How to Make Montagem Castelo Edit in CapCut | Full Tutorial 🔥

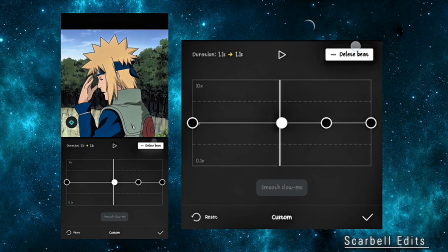(13:16)
I've already explained this technique in detail in my previous tutorial, so if you want a complete breakdown, make sure to check that out.
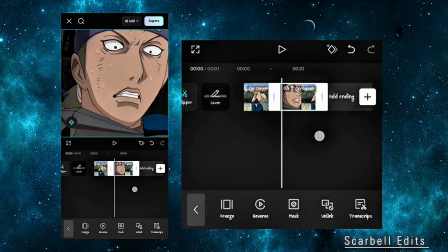(13:23)
For now, here's the quick process. Import the clip into a separate project and create the same reverse ramping effect we just learned.
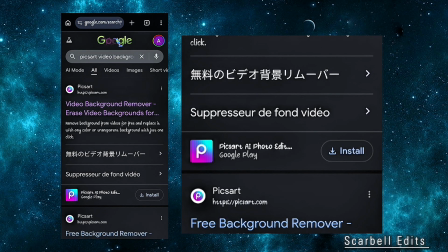(13:32)
Once that's done, open your browser and search for PixArt Video Background Remover.
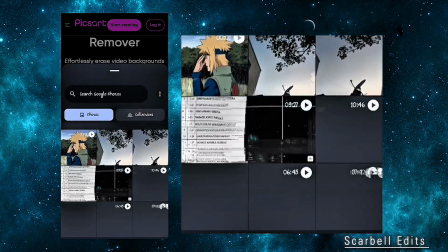(13:38)
Upload your edited clip to the website, and after a few moments, it will automatically remove the background.
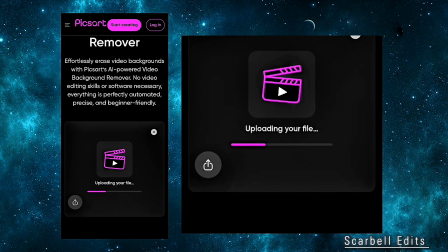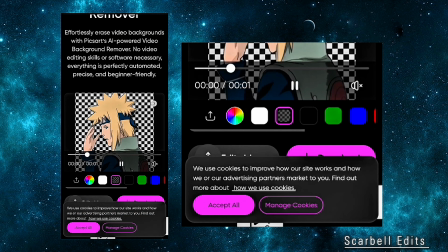It's not a game, it's a rage thing.
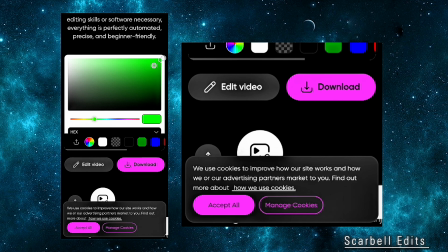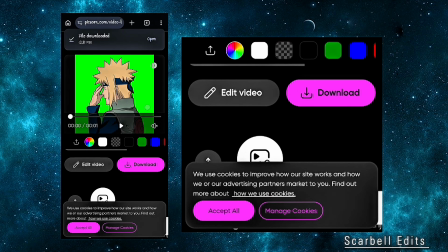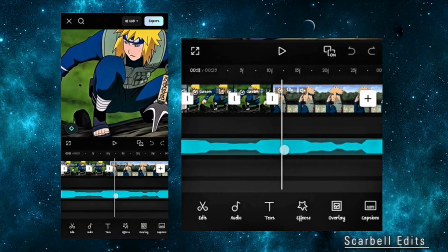(14:11)
Finally, import the background removed video back into your main CapCut project.
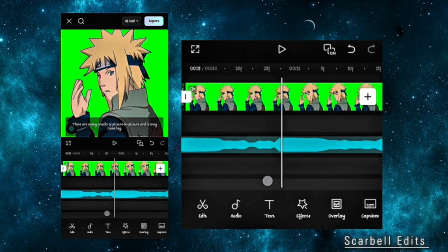(14:16)
This little trick adds a much cleaner and more professional look to your edit, especially during those impactful double beats.
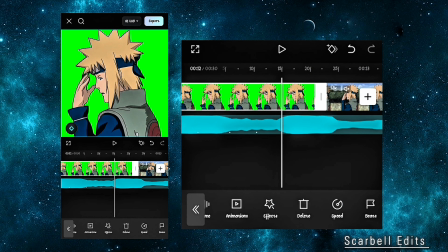(14:23)
Once you've imported the clip, align it perfectly with the music beat. Then add the original background clip and sync it to the same beat as well.
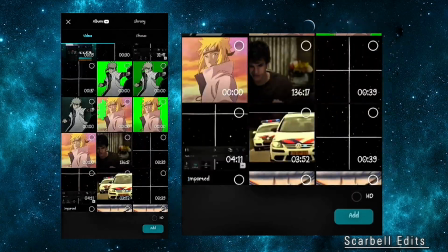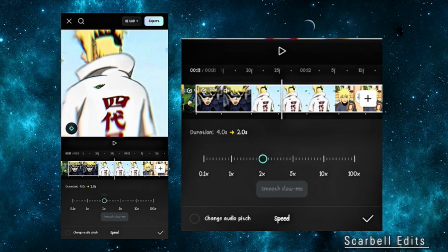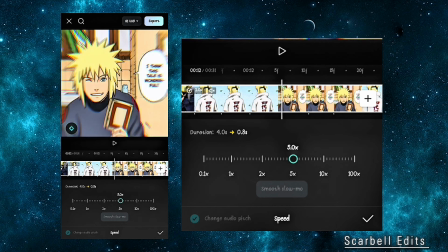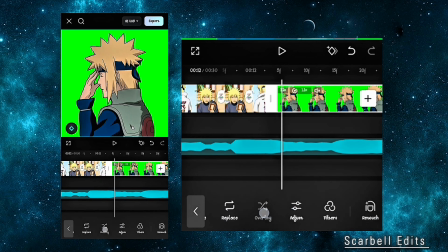(15:09)
Next, bring the background removed version into the overlay track and make sure the background is completely removed if needed.
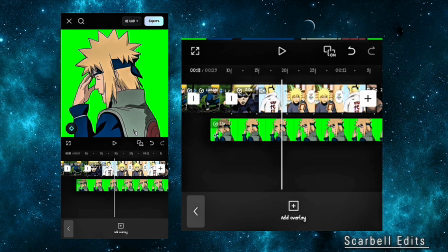(15:16)
Now, carefully position both clips so they stay perfectly synced with each other and the music.
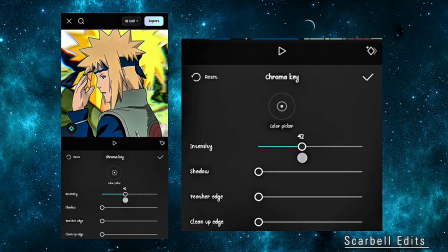(15:22)
This timing is what creates that clean, seamless transition and gives your edit a much more professional feel.
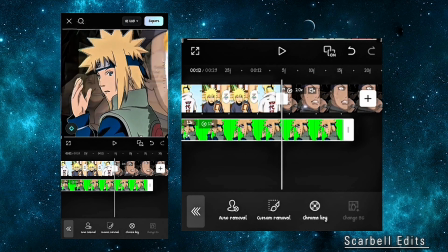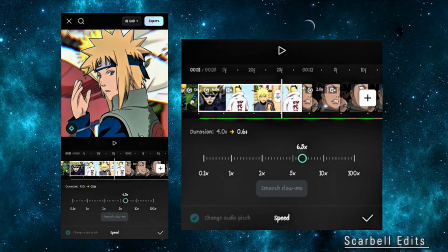(15:37)
I'll quickly finish this part so we can move on to the next step without wasting any time.
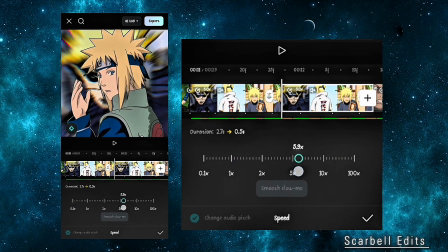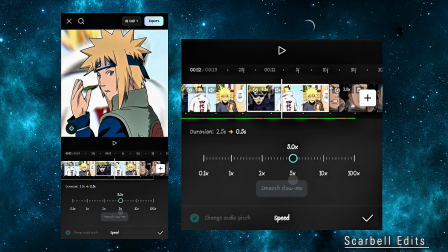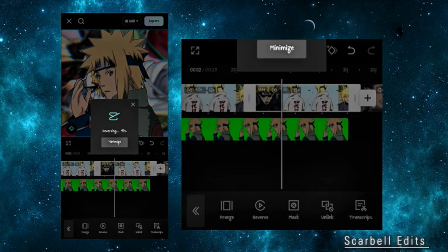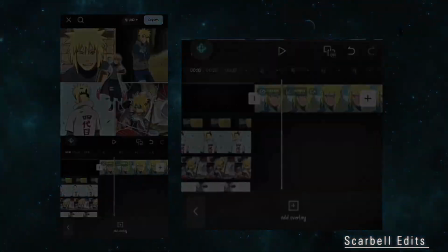(15:56)
We're almost done! The edit is looking great already.
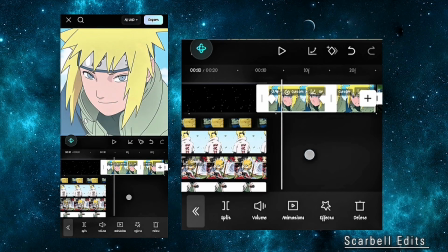(16:00)
Now all that's left is adding the final animations and effects that will make everything feel smooth, powerful, and professional.
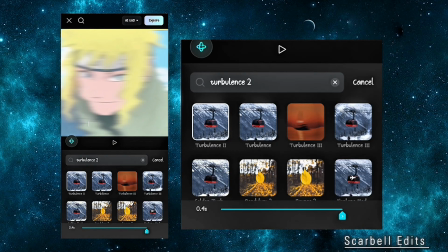(16:06)
First, select the very first clip of your reverse ramping sequence. Tap on Animation, search for Turbulence 2 and apply it.
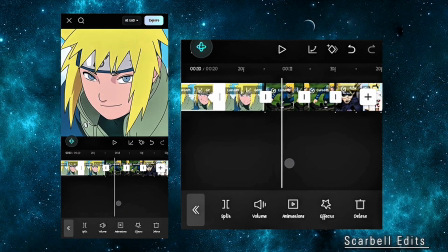(16:12)
Then set the animation duration to 0.3 seconds. Once you're happy with the result, apply the same animation to the remaining clips.
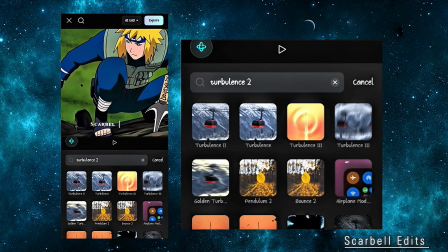(16:20)
I'll quickly finish this part so we can move on.
It's not a game, it's a rich thing.
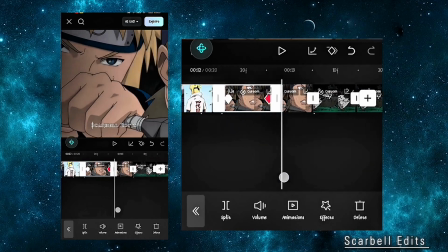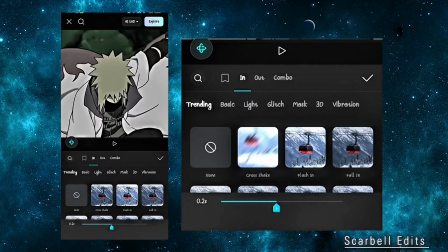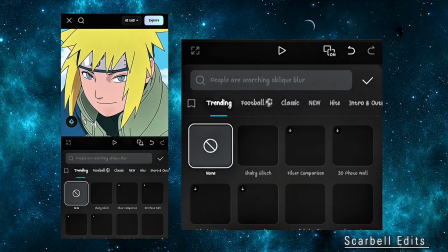(16:40)
Now it's time to add the finishing effects. Go to the effects section and choose the shake effect.
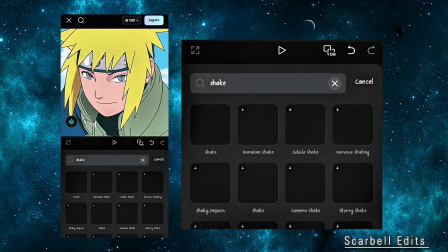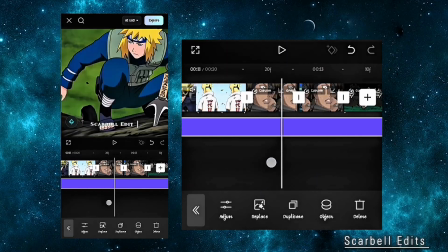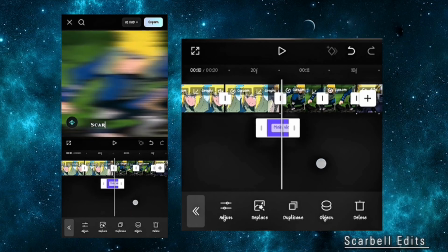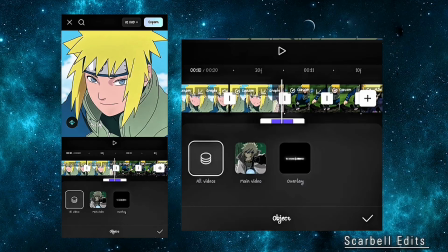(17:03)
Copy the exact settings I'm using on the screen, then apply it at the beginning of each clip.
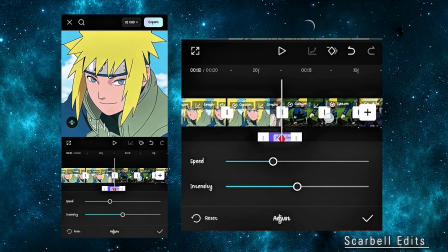(17:08)
This adds a clean impact without making the edit look too chaotic.